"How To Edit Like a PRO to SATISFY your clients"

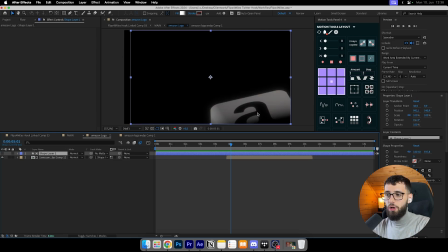2724s
I thought it would look more clean if it's like coming in from here, like having this black effect here, and with the opacity combined on the Amazon logo,
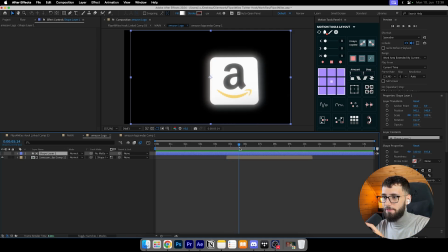2738s
then you just have it coming in from here like this, and it looked way more clean.
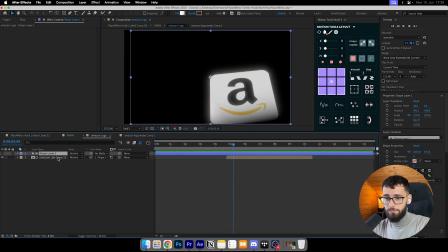2744s
And I just had to track mate it onto the fill, to the shape layer with the fill gradient or a linear gradient, and then actually just activate the Lumamate mate. Also, I added a deep glow to the Amazon logo and the drop shadow as well.
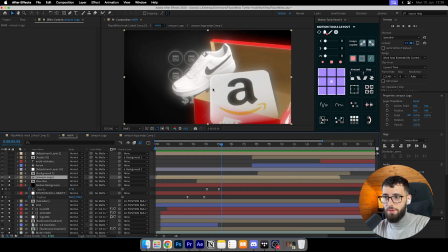2759s
I don't think the drop shadow is really much needed, but I thought it would just look so much more clean.
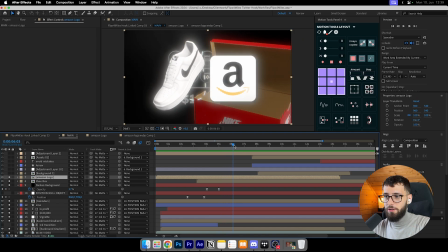2764s
So I did that, and yeah, that's what it looks like. You can see a little bit like shine as well.
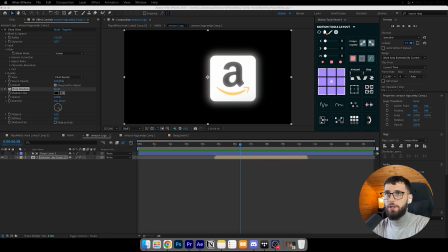2770s
So yeah, after that, have this background here. Let me just look it up because someone asked me about the backgrounds on Twitter. And yeah, someone asked me about the purple background. I'll also show you the blue background.
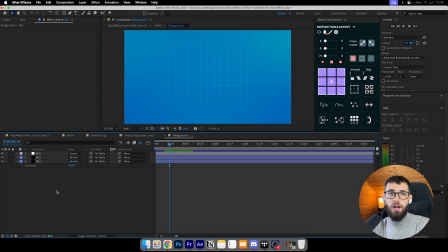2782s
This thing I already have it like made in other projects because I have like a lot more projects in this,
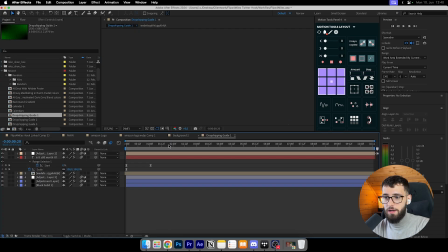2789s
like there's like way more stuff in this file as well, which I will remove, of course, because otherwise the file would be too big. So yeah, but you will get this file, guys, no worries. I would just remove like basically all the stuff before that.
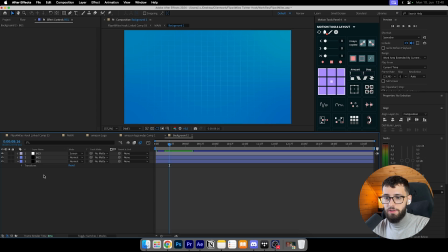2805s
This background is like basically just a black solid color for the background, and then I added two kind of like adjustment layers on top of it. I added a grid on here. Let me just show you. There's a mask on it as well.
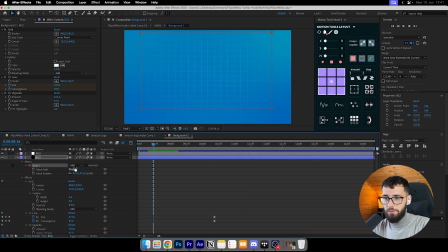2820s
Like as you see, there's a mask on this adjustment layer as well. I have a vignette on it, a grid, and a CC lens. This is the settings for the grid. You can just copy the anchor point, and you can copy the corners, and the border is just 5 centimeters.
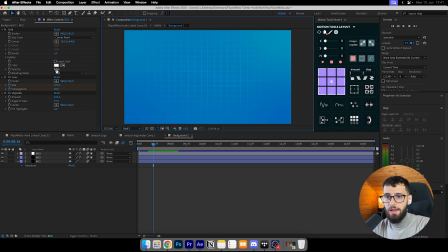2840s
We really want to just have like a subtle effect, like a subtle grid effect, and then just 9% opacity on, it's a white grid. And then blending mode to add. This is really crucial. If you don't have the blending mode to add, you will have this one.
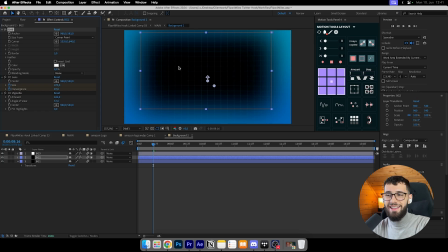2855s
You will have it black.
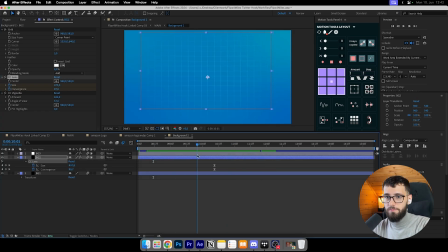2857s
Then I added a CC lens to it as well, that sometimes it moves, sometimes I just like to have it static. I just had it static now. Without the lens, you see it just helps to make this effect here.
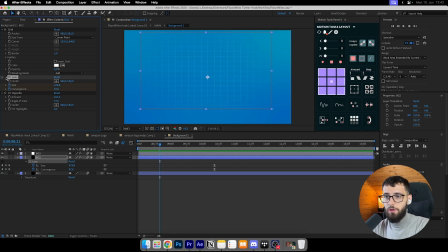2874s
All right? So you don't have to add it if you don't want to. I just thought this looks a little bit more clean, so that's why I added it. And then I have a vignette on it just to make it more dark and just more subtle. And of course I have a mask as well added to this adjustment layer.
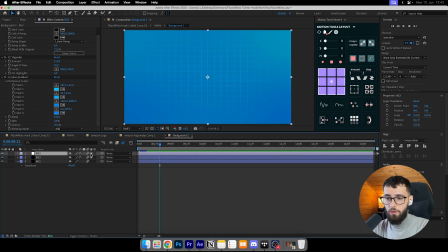2892s
And then on top of it I have the colors. So it's always, added, like these adjustment layers are added always. And I added a gradient ramp to it as well sometimes, but I like the full color gradient sometimes as well.
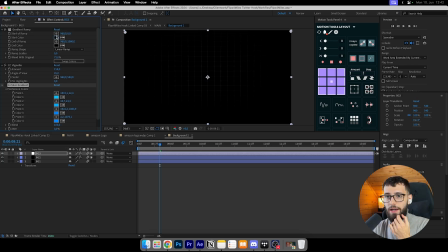2905s
So it comes down to what you want more like, because you can also just do this and
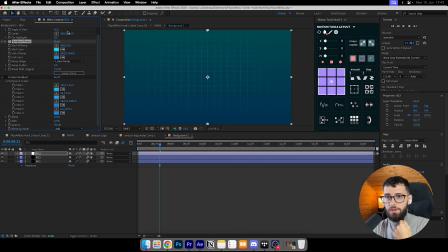2912s
then add it below this, and then just have like as much blend in as you want.
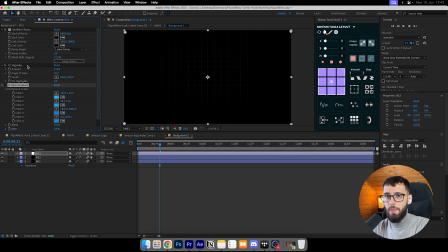2918s
So you can use a gradient ramp if you want to, but I used full color gradient here.
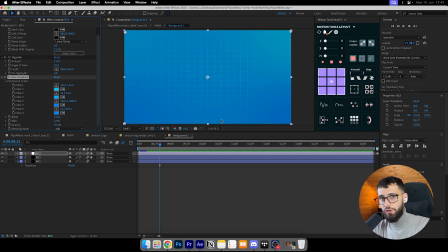2923s
I added these 4 colors, more blue, like more bluish blue, and then here more like greenish blue here on the top.
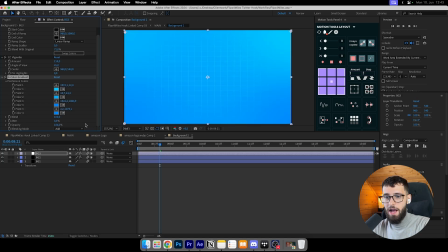2932s
And then blend 100%, jitter 0%, and opacity is 70%. I can have like 100% opacity, but I thought, why not just make it a little bit more dark,
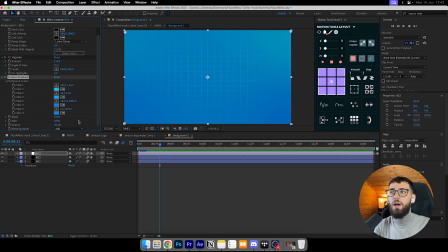2939s
because I am gonna add, either way, I will add like some more vignettes to it as well, like here with the colors, to make it more like subtle. It's really just subtle stuff. It doesn't require to add you the vignettes. I just thought I would add it. I think I messed this one a little bit up because it should come like this.
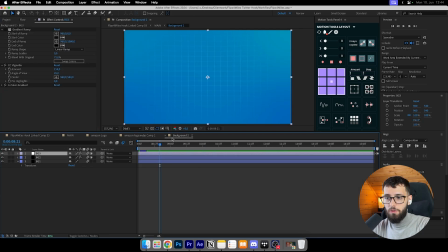2959s
But I added a vignette after that as well, so it doesn't make too much sense to add a vignette. But if you want to recreate this one-to-one, just know you can do this as well. Like, just add this one as well. And then blending mode to add.